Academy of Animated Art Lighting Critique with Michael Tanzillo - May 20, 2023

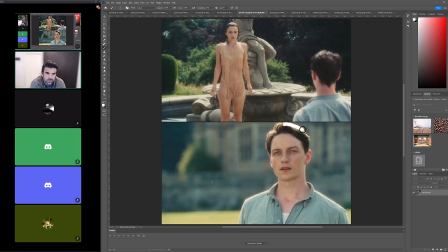20:27 So just looking at this character lighting, we've got some glancing rim, pretty high fill value in the center of his face, a little bit of light kind of creeping around the side here, but mostly it's like rim on his back, and then like bounce fill light, which actually both these characters somehow are getting rimmed.
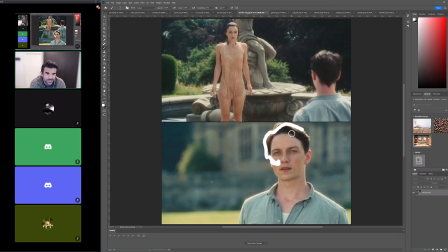20:44 I guess she's standing in the shadow, so it makes sense, but like they're both just getting rim lighting there.
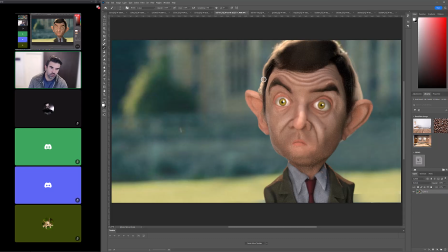20:49 So you've kind of got that here. The big thing for you to work on is the skin tone in the central part of the face.
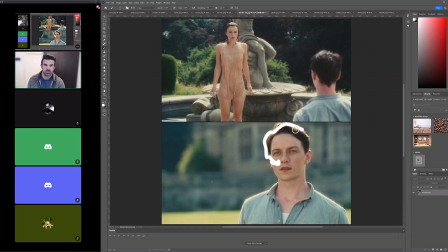20:58 Is that you can see like he's got there's some like cool kind of hints to it, but I think
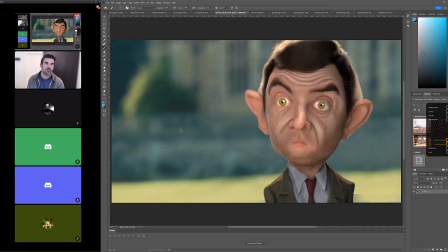21:05 we're missing kind of some of those like the warmth in there. So it'll be just like a matter of, let's see.
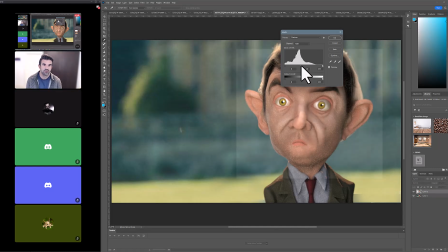21:18 First off, let's just like push up the mid values a little bit. And then it's just a matter of doing some color balancing. So it's a lot of there's a lot of greens in there too. So taking out some of the greens, some yellows, maybe getting some more reds in there.
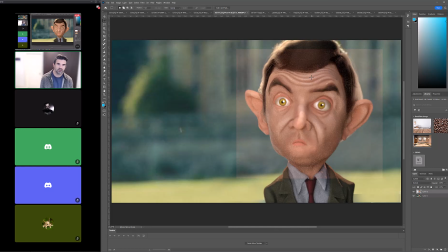21:32 So that, and again, this is just pretty crude. You'd want to do this in the light color, but it starts to take away some of that coolness in his skin.
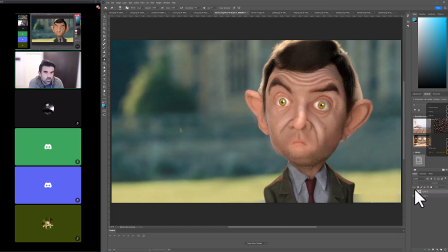21:48 There we go. So you kind of want to maintain that warmth value, even though he's in the shadow. And then in terms of, let's
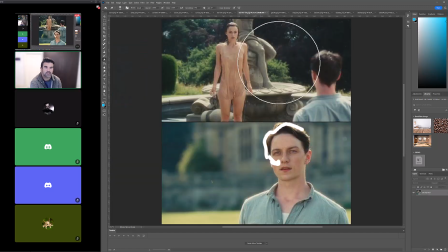21:59 see, actually, let me just put this on top of this.
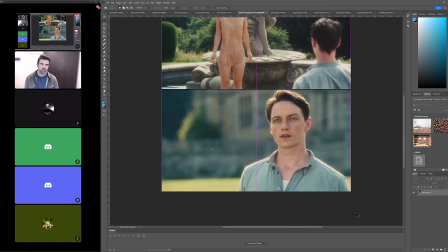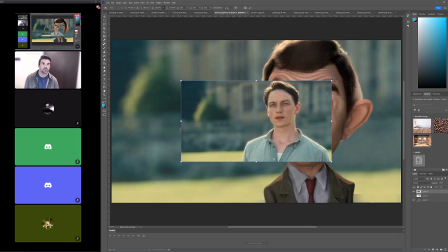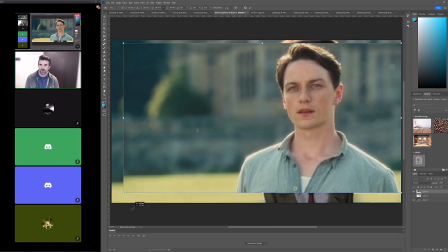22:18 So my computer is definitely running as if I have something like rendering in the background. So once I'm done with this, I'm definitely going to be fully aware of,
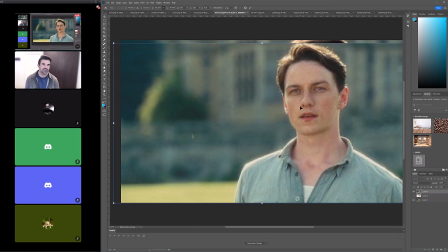22:26 there's definitely going to be something that I've got running back there that I can't remember what I've got.
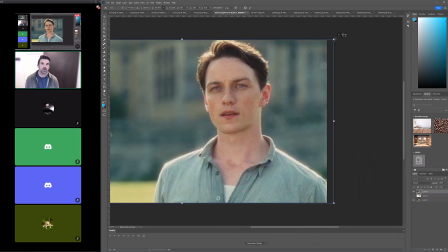22:32 Anyway, okay, let's put this over the top, and then we'll just
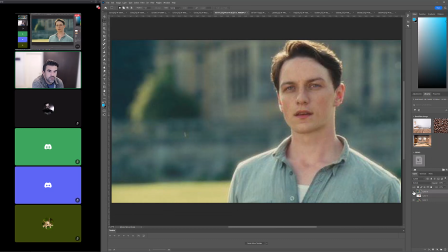22:39 A-B it a little bit. So yeah, another big one is like, look at his ears. Right, look how there's like that subsurface scattering popping through there and getting some of our warmth that way. That'll help a lot. Look at the color, the white color of why am I forgetting this actor's name?
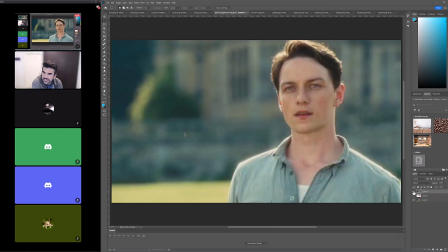22:57 What's this actor's name? Anyone? Bonus points for Friday?
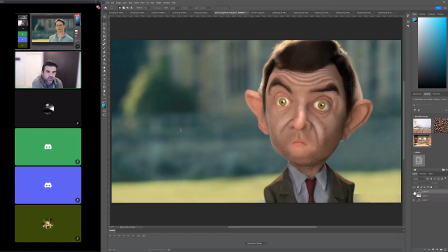23:04 Anyway, this actor, his like, look at his shirt. The white of his shirt is much brighter, so I would kind of match that level. And same thing with like his blue shirt would be similar to like the green of the jacket there, or the red of the tie, just kind of getting in that level. And then just finding opportunities.
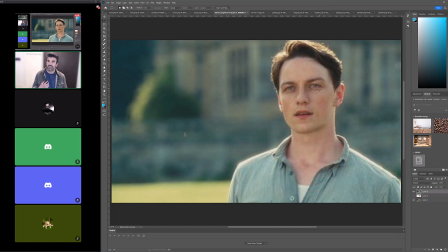23:23 He's got very like he's very light skinned with a lot of like rosiness in his cheeks and neck and chest and around the collarbones and stuff.
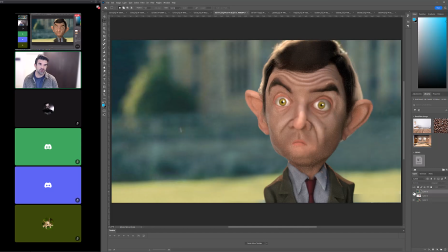23:32 So maybe trying to work that in a little like maybe just getting some like the patches of warmth in the skin again, even if he's standing in this kind of cool light.
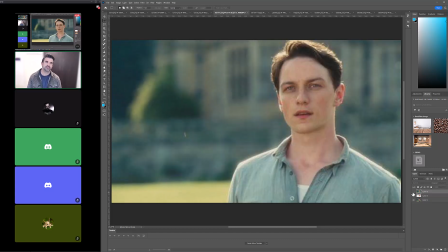23:44 But other than that, it's off to a good start. And then with the eyes, this is just a thing with the eyes of this character.
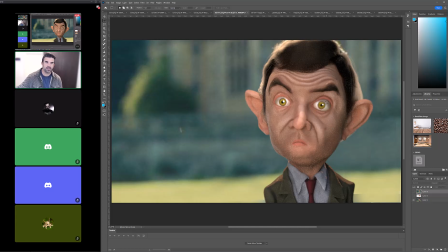23:50 His eyes almost look like marbles sometimes. So just make sure that you're like checking I think it's the reflectivity of it. It's almost like they're like almost like mirror balls, so that it's bright here, dark here. And then for the eye dings,
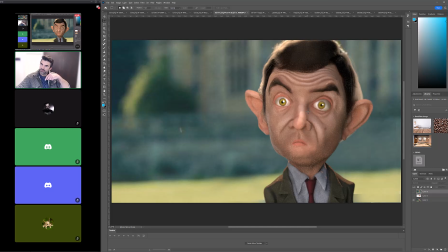24:07 it kind of feels like the light's coming in from the other way, so I'd flip them to the other side, lessen their intensity, and just kind of soften them, because they look like they're reflecting the main light source, and since it's kind of rim, it's more like an eye ding is more of like the reflection of it.
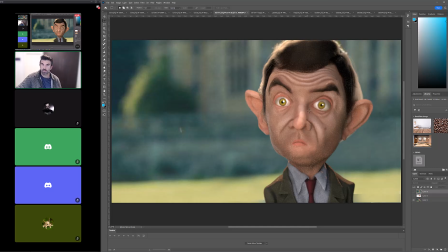24:22 But really good start overall. All right, we got Gisella.
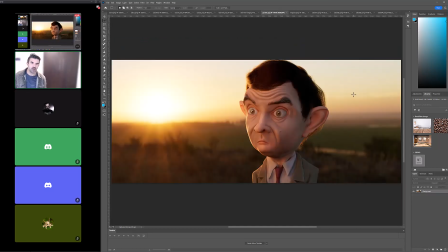24:28 A lot of Mr. Bean today. So same.